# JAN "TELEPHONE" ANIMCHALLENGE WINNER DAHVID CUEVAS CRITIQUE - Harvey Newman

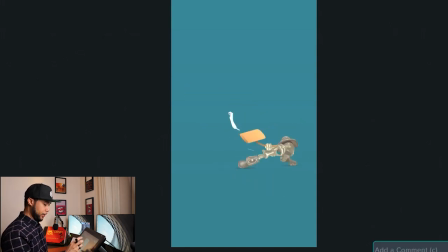No, you wouldn't be that way. No, I'll take that back. You'll probably be something like this, like in the body itself, right there. Yeah.
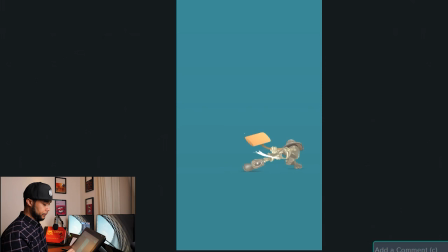Yeah, that's it. You'll be like in front of the hammer. And then he stops, which is nice. This is cool. Stops on the spot. Now, when he stops like that, whoosh, maybe it's because he didn't have time, but it would be awesome for him to have a little bit of wiggle. Same thing as you have,
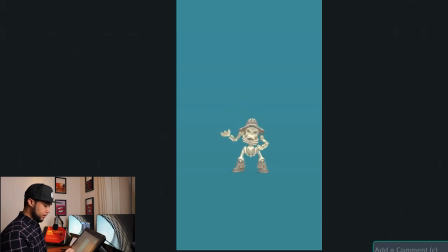I think it's there. I think you have like a little boink. Yeah, that, see? It would be awesome to have that when it hits that pose there, in every single pose after that will be awesome.
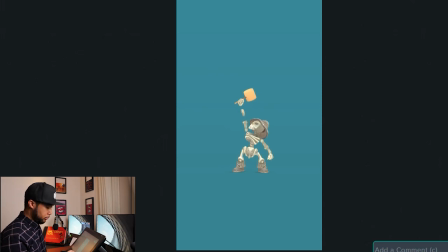Just like a little bit of like boink, so it doesn't look like a wall 100%. Now, this is just like my opinion about this stuff, but I feel like when this guy comes out, in order to actually kind of help him out, well, he's the same guy, right?
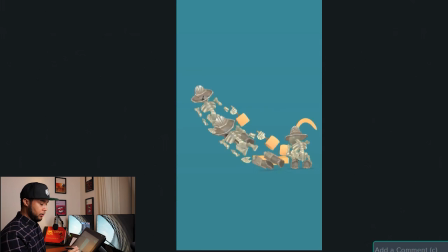He's just like super fast. I think it will work better if you actually make him come out like this, but when this yellow stuff drops. So it's almost like the yellow bricks like drop, and as soon as they drop, that guy comes out. So you have 2 in 1, and it almost looks like is a result of that. Like he dropped the first one, therefore he just became even faster. So now, excuse me. So you dropped the first one, so now he became even faster. Therefore now he actually is super fast. So he can actually go in.
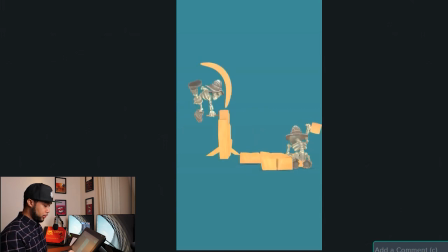So that's cool. So now here in this bit here, I think because you have 2 skeletons, I believe, you have one here and one there. I think you can leave this one as is. So this one correct, but this one here,
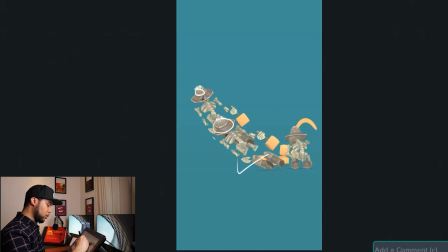you kind of have a missed opportunity to make this one a little bit more twisted to resemble that. So it's almost like the first one is like this and the second one is slightly rotated, and that will connect visually the 2 poses so much better.
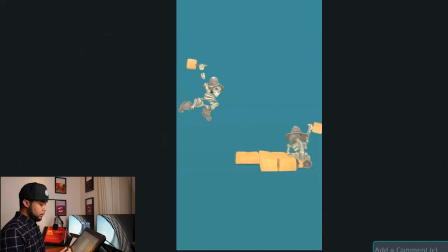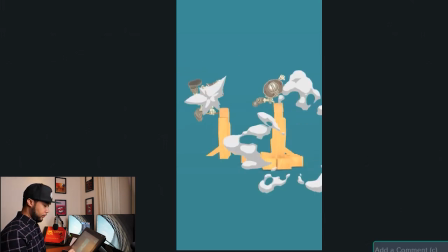And then you have the hammer. So
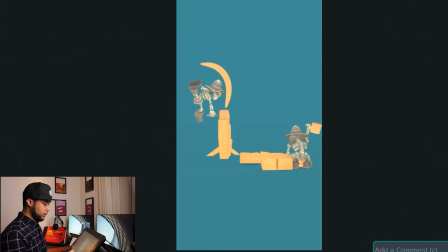I think these two poses work really well. The fact that he actually goes, that's cool. However, I think the second time he does it, just looking at this guy here specifically, is exactly the same thing.
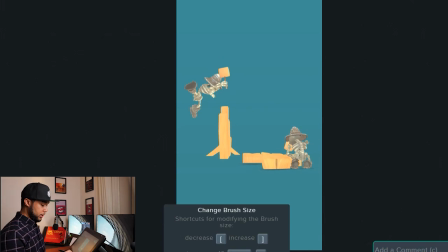It would be awesome that even though they would be similar, that they will be slightly different though. So like this pose is like this,
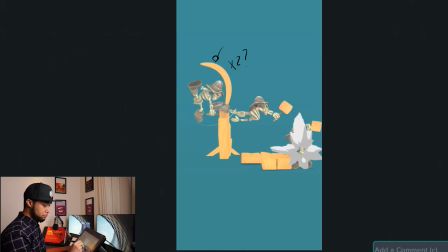and then the next pose is perhaps the foot is like slightly down, like around there. And this leg is a little bit more like this.
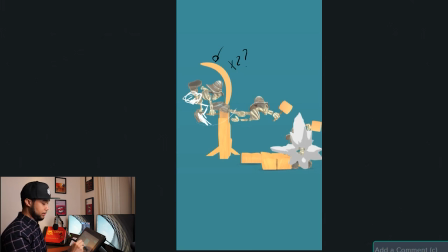And maybe his head is like slightly more angled, or the body is slightly more angled, or something that actually gives you like a slightly different pose. Once again, it might have been because lack of time, but just to kind of add a little bit more visual candy to it.
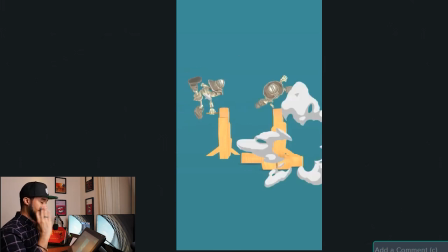So it's not exactly like the same thing.
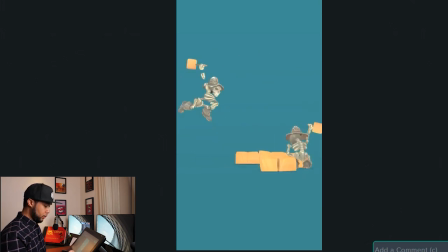Now that guy disappears then, so let me just look at this guy. Oops, Sync Sketch is playing up again.
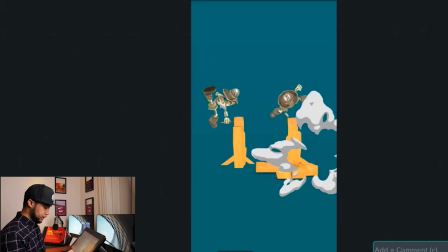Yeah. Okay.
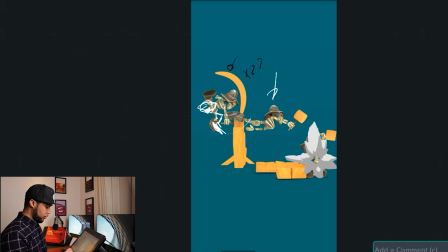Yeah, I think on this one, you should do something similar to what you've done on this one.
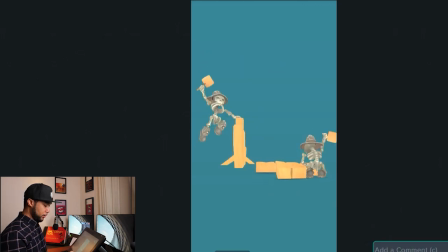I think this works better than that, because it looks like a blur. This like connected to. Maybe not as much, because they are closer, so I can see what you're saying here.
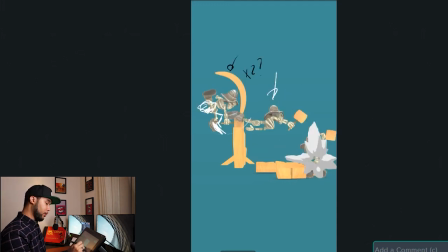But I feel like maybe you need a little bit like more of another skeleton that is closer to the pose that it was before, or something better that connects the two.
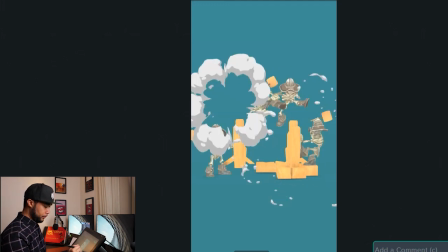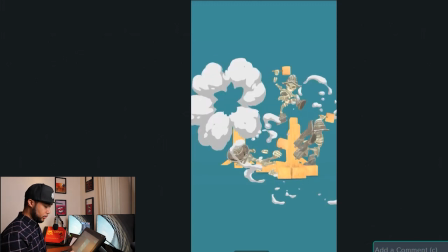So I think on this one, when he's hammering, you have slightly different poses, if I'm not correct, if I'm not wrong.
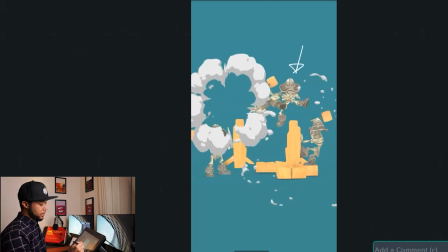No, using the same. Yeah, so this one kind of like would be awesome to also have two slightly different poses.
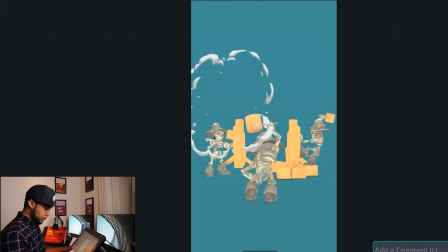That would be cool. So, and let me just look at the other ones around.
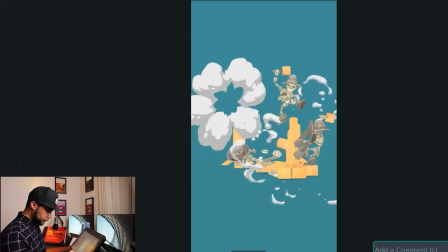I've noticed that there's a guy here,
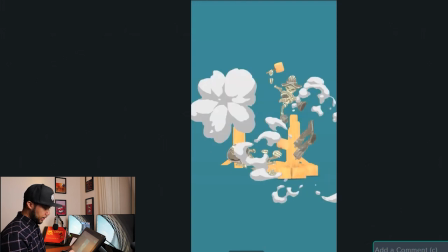right there, that I can barely read, and I think what's happening is that this guy is going to be
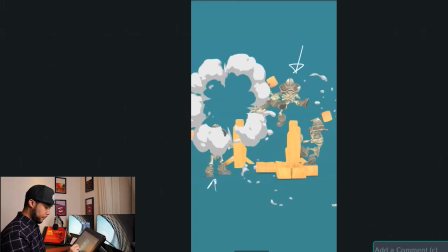this guy in the end.
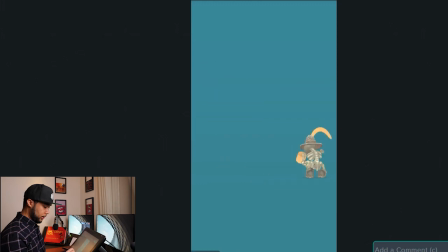I think you might be best doing the same thing as here. No, not here. Yeah, there.
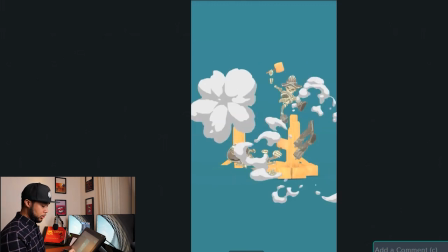Yeah, where you put two of them together, because he's so stretched at this point that I can barely see what's going on.
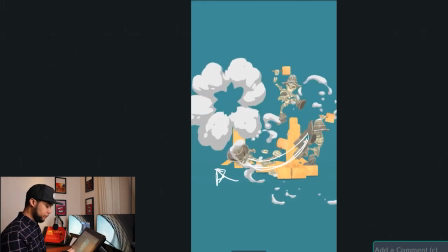It just feels like a blur to me. It just feels like it's flash, and then the other guy shows up.
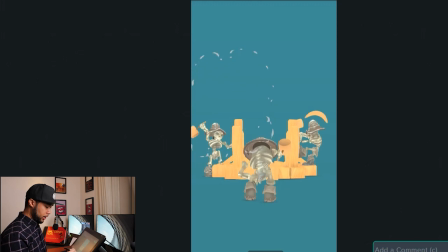So that might be best. This guy is doing his thing, hammering away, which is nice. This guy's hammering away as well, which is nice. And then you have those two skeletons moving away, which is nice.
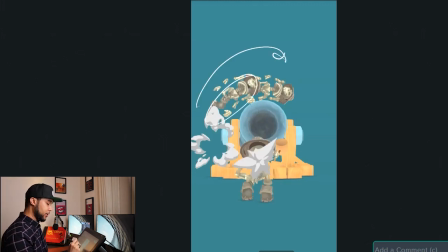Once again, I think that you need to actually have the first skeleton as it is, and the second skeleton, like the head, be more like, let me just put this a little higher,
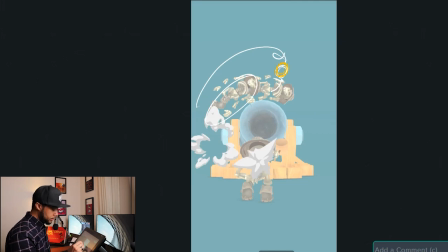and orange. The head be much more like he's like this. Maybe that doesn't come through. Yeah, this one comes through better.
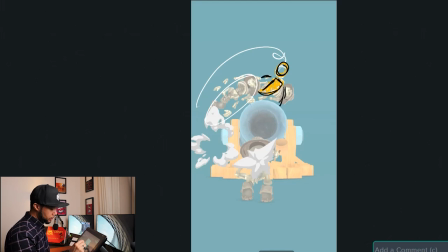So you have his arms there, and the head just goes boop.
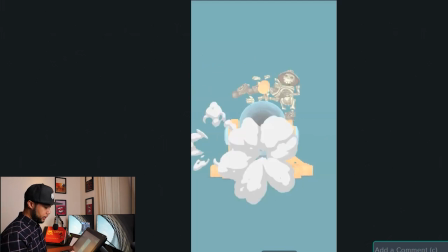So that will allow you to have a more connected animation between the two. Maybe have this head exactly where this finishes, to make sure that there's no overlap, because that doesn't really work.
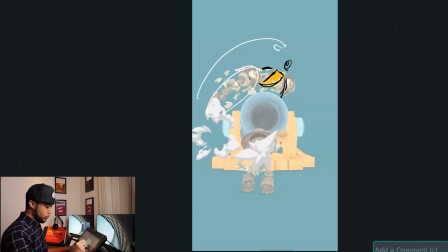But it will connect if you actually kind of do it correctly. Like that. I think that will actually kind of connect a little bit better. And then he's so fast.
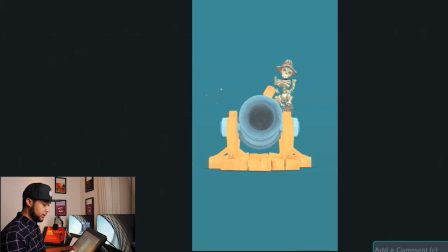By the way, all these things that I'm saying, you're doing it so fast that like really like this is like nitpicking, because the way you have it already, even like multiplying animations or using the same animation twice, it really works already. So this is just like really like fleshing out the shot more.
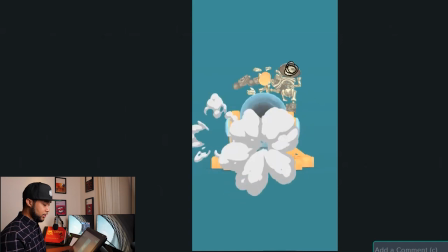I love the fact that he moves just the hammer on this one, nothing else moves.
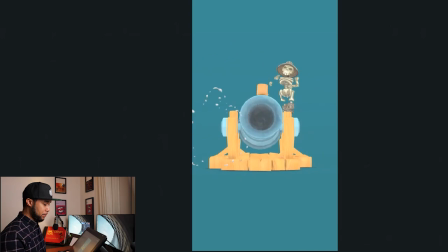That is cool. Like beep beep, and then jumps off. And I also like the fact that he puts the hammer behind his back, almost like he's like walking like this. Really cool.